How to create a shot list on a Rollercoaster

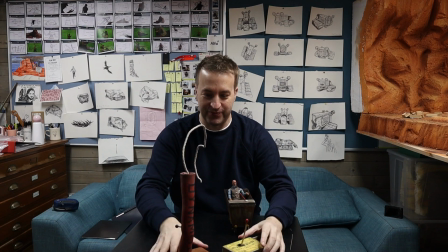(8:07)
He'll sort of react, go kind of, whoa! On this kind of like loving, almost like he's got his arm around her.
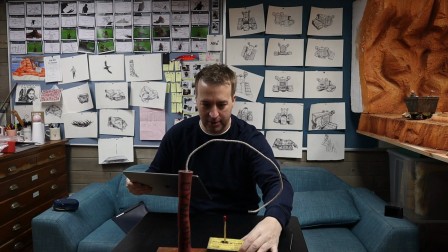(8:16)
Have her a bit closer. Don't be afraid. There you go.
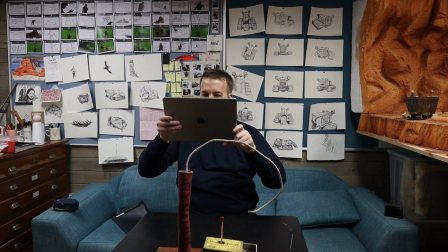(8:22)
So that's nice angles, they're going forwards.
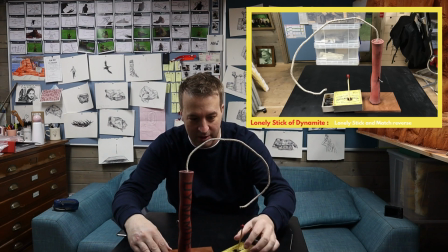(8:26)
And then the match, who's like the sort of more daring one, she'll look there.
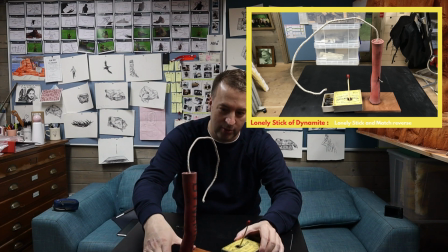(8:32)
And then Stick of Dynamite will look forwards as well.
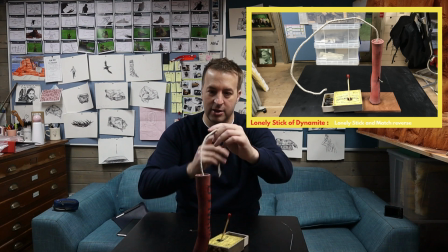(8:36)
They'll go to the edge. And then his he'll
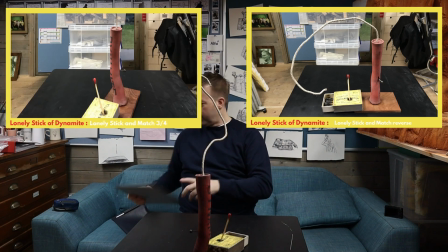(8:43)
go a bit crazy. But I also want to show Pete's face as well.
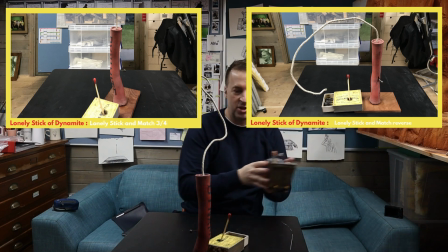(8:49)
I want to show them together.
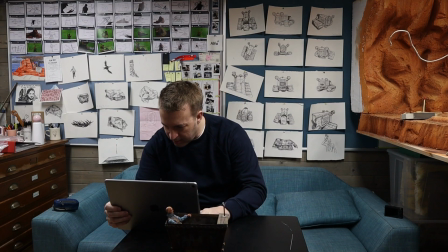(8:50)
So they're coming out as he looks mid-shot, the three of them as they're on the bridge.
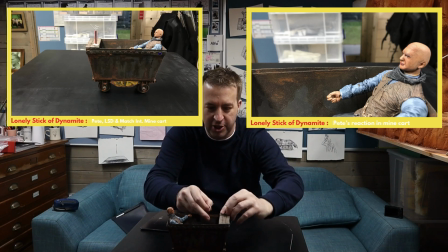(8:58)
The Dynamite will be near the edge. There.
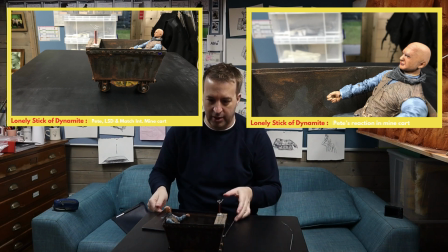(9:05)
Looking over.
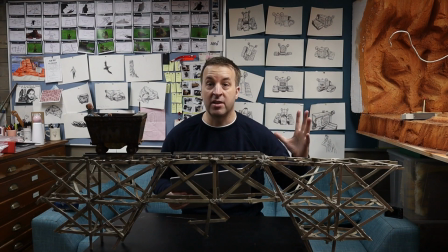(9:09)
So I've already seen like the look of joy, look of excitement like run through the Dynamite's fuse. Maybe have the little match jumping up and down, and then we'll have Pete like turn his head and he'll kind of light up really excited.
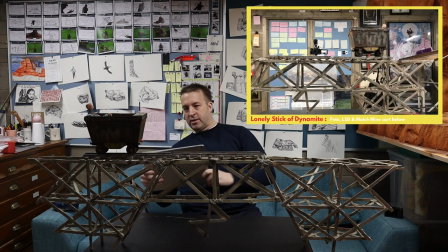(9:22)
And then, but I want to see them like look down. So this is a good time to show the scale of where we show how high up they are.
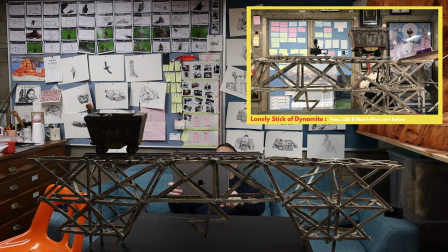(9:30)
So I can get down low, back down right low, and I can have the minecart come out.
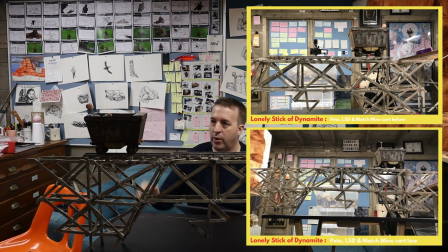(9:36)
Actually, that's a really nice angle. So I'll do that with and without the minecart in shot.
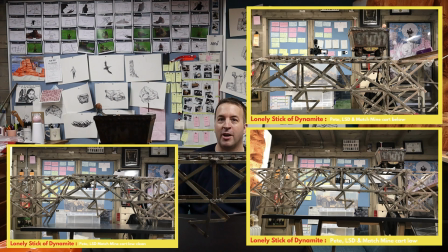(9:42)
So I'm going for that Goonies reveal. One-Eyed Willie's ship, in this case, is our roller coaster. I want to see the excitement, the real awe on their faces. So I'll probably push into their faces, get real close up as they move in.
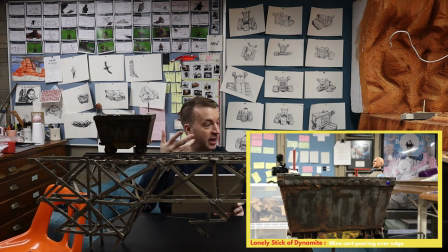(10:00)
as they look down, as they're turning their heads to look down, that motivates the shot. So then I can shoot from above, over their shoulder traditionally, and see what they're seeing.
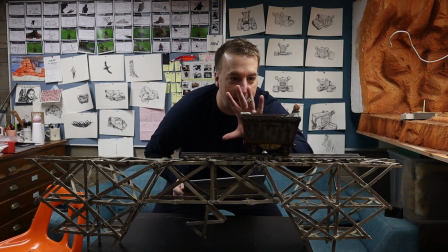(10:11)
Or I can see from their point of view. So they've come out here and they're looking around and I want to see what they're seeing.
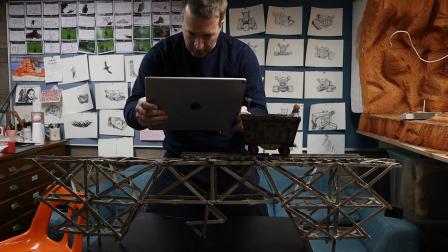(10:17)
So I'm going to look down. So maybe I'll just have like, I'll do one like at the edge of the minecart with a stick of dynamite.
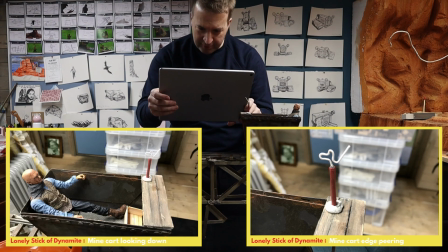(10:26)
I'll also include the 3 of them. I want to kind of find some way of framing what's in the foreground of this shot.
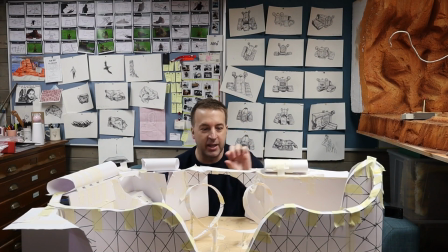(10:37)
So we're here now, we've made it to here, and it's their point of view looking down.
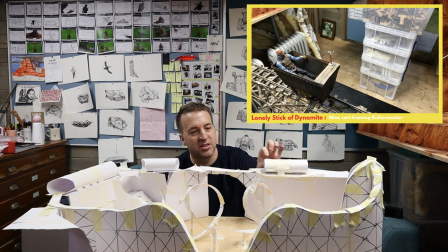(10:42)
So I want the sort of best angle. And this is going to be so rapid, this will be a nice shot as they're going.
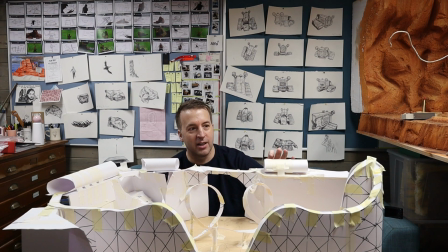(10:47)
So we almost want to show a glimpse of it, like, what was that?
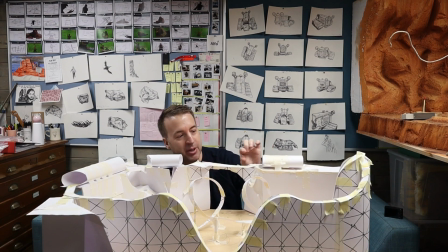(10:54)
What was that we just saw? So it'll be a rapid movement across there. So they're coming out here. That's when we've seen the shot there. We'll see the close up their faces from by the side. We'll show the scale of the bridge from here. Then I'm thinking we're coming here, and that's where I want to show this.
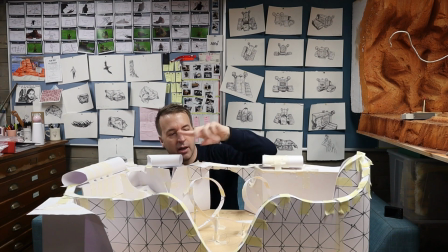(11:12)
So this is quite a cool angle here. You're kind of getting the loop. Oh, that's a nice shot.
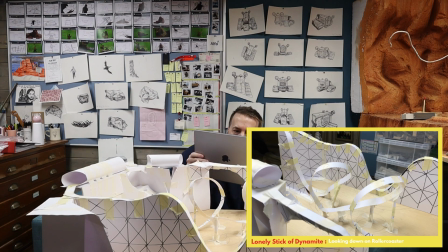(11:17)
Kind of from above and getting the whole corkscrew in there. So we'll probably pivot on them there, and the shot will come around like that as they disappear into the darkness of this section of the mine.
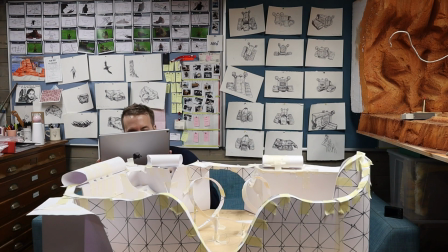(11:33)
So that'll be quite cool. You can see that already. It's good. It'll be good, this contrast of sort of light and dark. So back into the tunnel sequence, and then I'm thinking that they'll be looking at each other.
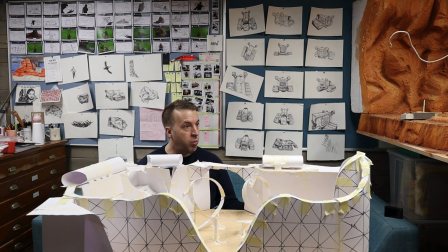(11:51)
So I want sort of close-ups of them like, what? Did you see that?
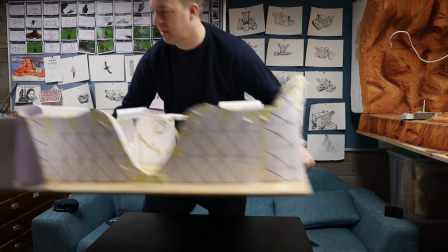(11:56)
So let's get them looking at one another. So I've got the match kind of
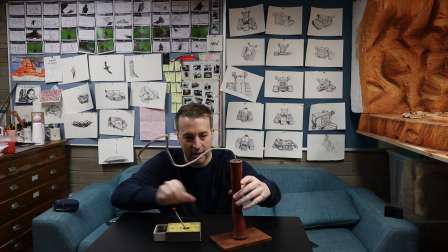(12:04)
leant back here, almost looking up at the stick of dynamite in amazement, and he'll be looking down.
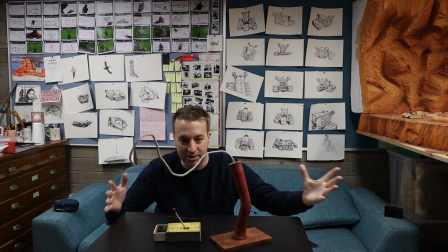(12:12)
Wow, did you see that?